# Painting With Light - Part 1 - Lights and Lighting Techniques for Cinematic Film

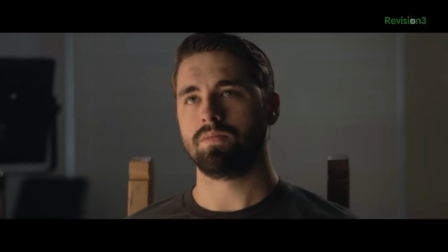Here we still have a nice amount of contrast since there is no fill, but now we have the light wrapping around his face more, giving us more detail and feathering that harsh line. Each look is great and can be used to great effect. It's just a matter of knowing what each can do for your shot and what emotion it brings. Then you can make the choice intelligently.
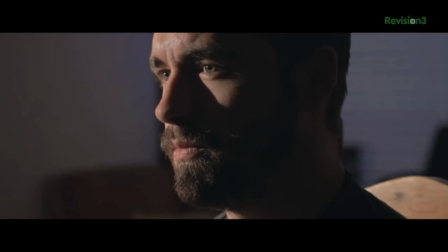But again, here we have direct light, very harsh, strong on the right side of his face, getting just the eye on the left side, and you can see that it is very unflattering, bringing out all the imperfections and highlighting if the subject has any sweat or oil on their face.
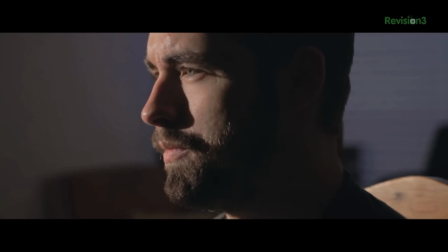Then to the soft, which the background here is a bit lighter since I upped the exposure to keep the level of the face consistent between the two shots.
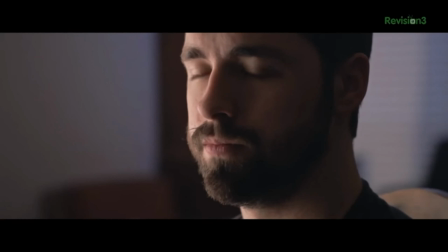But here you see again that the light is wrapping more around his face, more detail on the left side there, and you have a lot softer and more flattering quality of light.
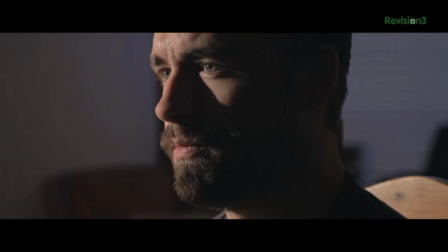But again, you might not want that. You may want a very harsh feel. So it's all about the story and what look is going to best service that story. But how do you get that beautifully diffused light?
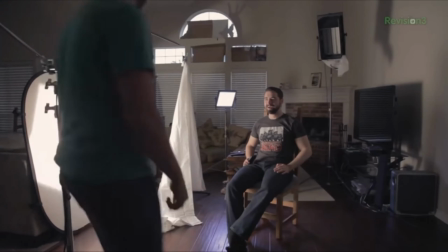Well, you can either bounce your light off of a bounce board or put diffusion between your light and your actor like this sheet, which is a really cheap way to get it done.
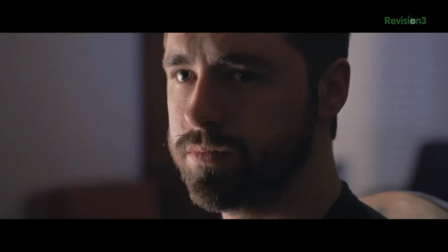And that will get you this look here. Not as soft as the first one I showed you right here.
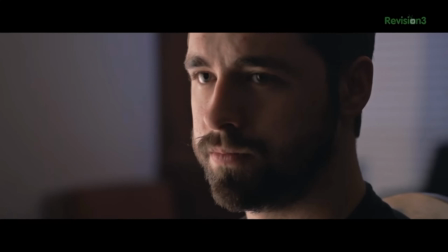Close, but you can see that in this one, the skin is a lot softer, and in this one here, it's a bit more harsh on the skin. I'm getting this extra soft look by using a technique that I learned from Shane Hurlbut called the book light.
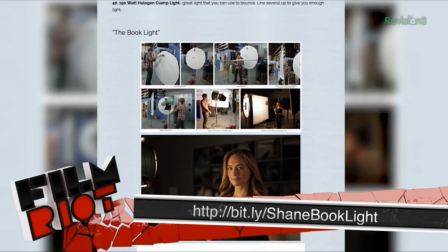Shane actually goes in depth on his blog right here. You should definitely check that out, and if you're not subscribed to Shane's blog, do that now. He is a wellspring of amazing info and inspiration.
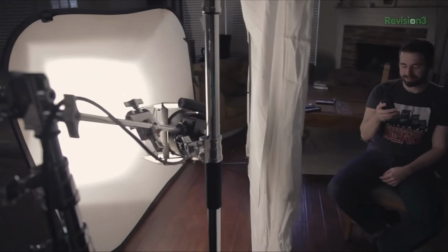But I am getting this look here by bouncing my 1K off this white bounce, then diffusing that light further by hanging a white sheet in front of the bounce.
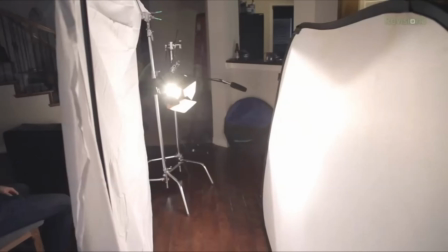So instead of diffusing direct light, I'm diffusing bounce light, which is already soft.
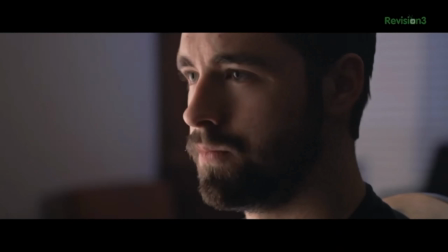The result is a really pleasing and beautiful light, and to my eye, helps the DSLR get a much more filmic quality than it has with that direct diffused.
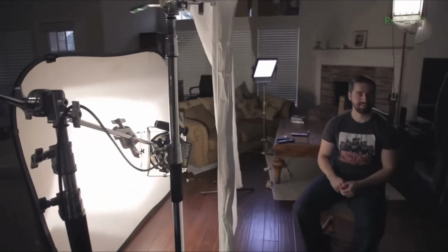So again, a book light is just bouncing your light off of a surface at an angle, then diffusing that light again before it hits your actor. And I really love the look. But again, go here to learn that technique even more in depth.
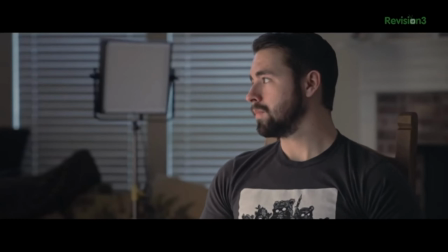But now I'm looking at this and it seems that the shadow on the side of his face is being filled a bit, even though I have no bounce or light over there. Well, that is because of the wall here. you always have to keep in mind when you are lighting that you are not just controlling the light to the actor, but also what the room is doing. So this light here is traveling to the wall and then back to my actor's face, and maybe I don't want that spill happening, so I will add what is called negative fill.
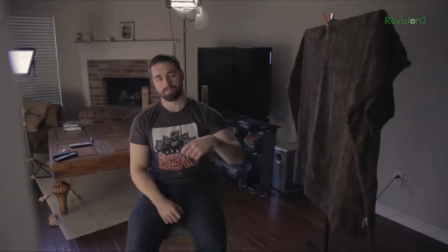And I will do this super cheap by bringing in a dark blanket right to the side of his face.
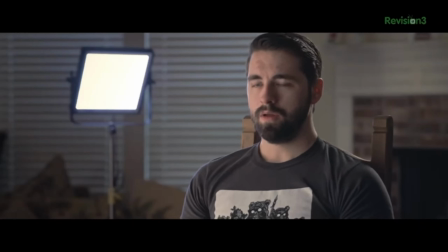And now you see here that the extra light is cut off, and we are getting that little bit of extra contrast that I wanted.
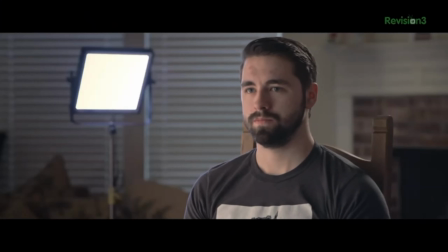And again, let's look at it without the negative fill and then with. It makes a really big difference. But now we're gonna take a break and then do some light shaping. So I liked that example just because it shows how you can use things like bed sheets and blankets around your home to create and modify the light that you already have existing in your space. And this is kind of what I want you to get good at, is learning how the light operates in your home. Like, go ahead and look at, you can all see yourself on screen right now, right? Like, go ahead and look at yourself in your screen and think about, like, where is the light coming from? Like, do I have a soft light on me? Do I have a hard light on me? Like, where is the light source? Is it bouncing off of walls? Right? Because light doesn't just hit our source like we saw in the video, like it's going to bounce around in the room and reflect as well. So where is the light coming from? Is there light coming from off the computer screen and hitting your face? Is there light coming through a window? And this is kind of your assignment for the next couple of days. I want you to pay attention to how the light works around you. How does it interact with your face? And a good way to practice this is just to get out your phone and look at yourself in selfie mode, right?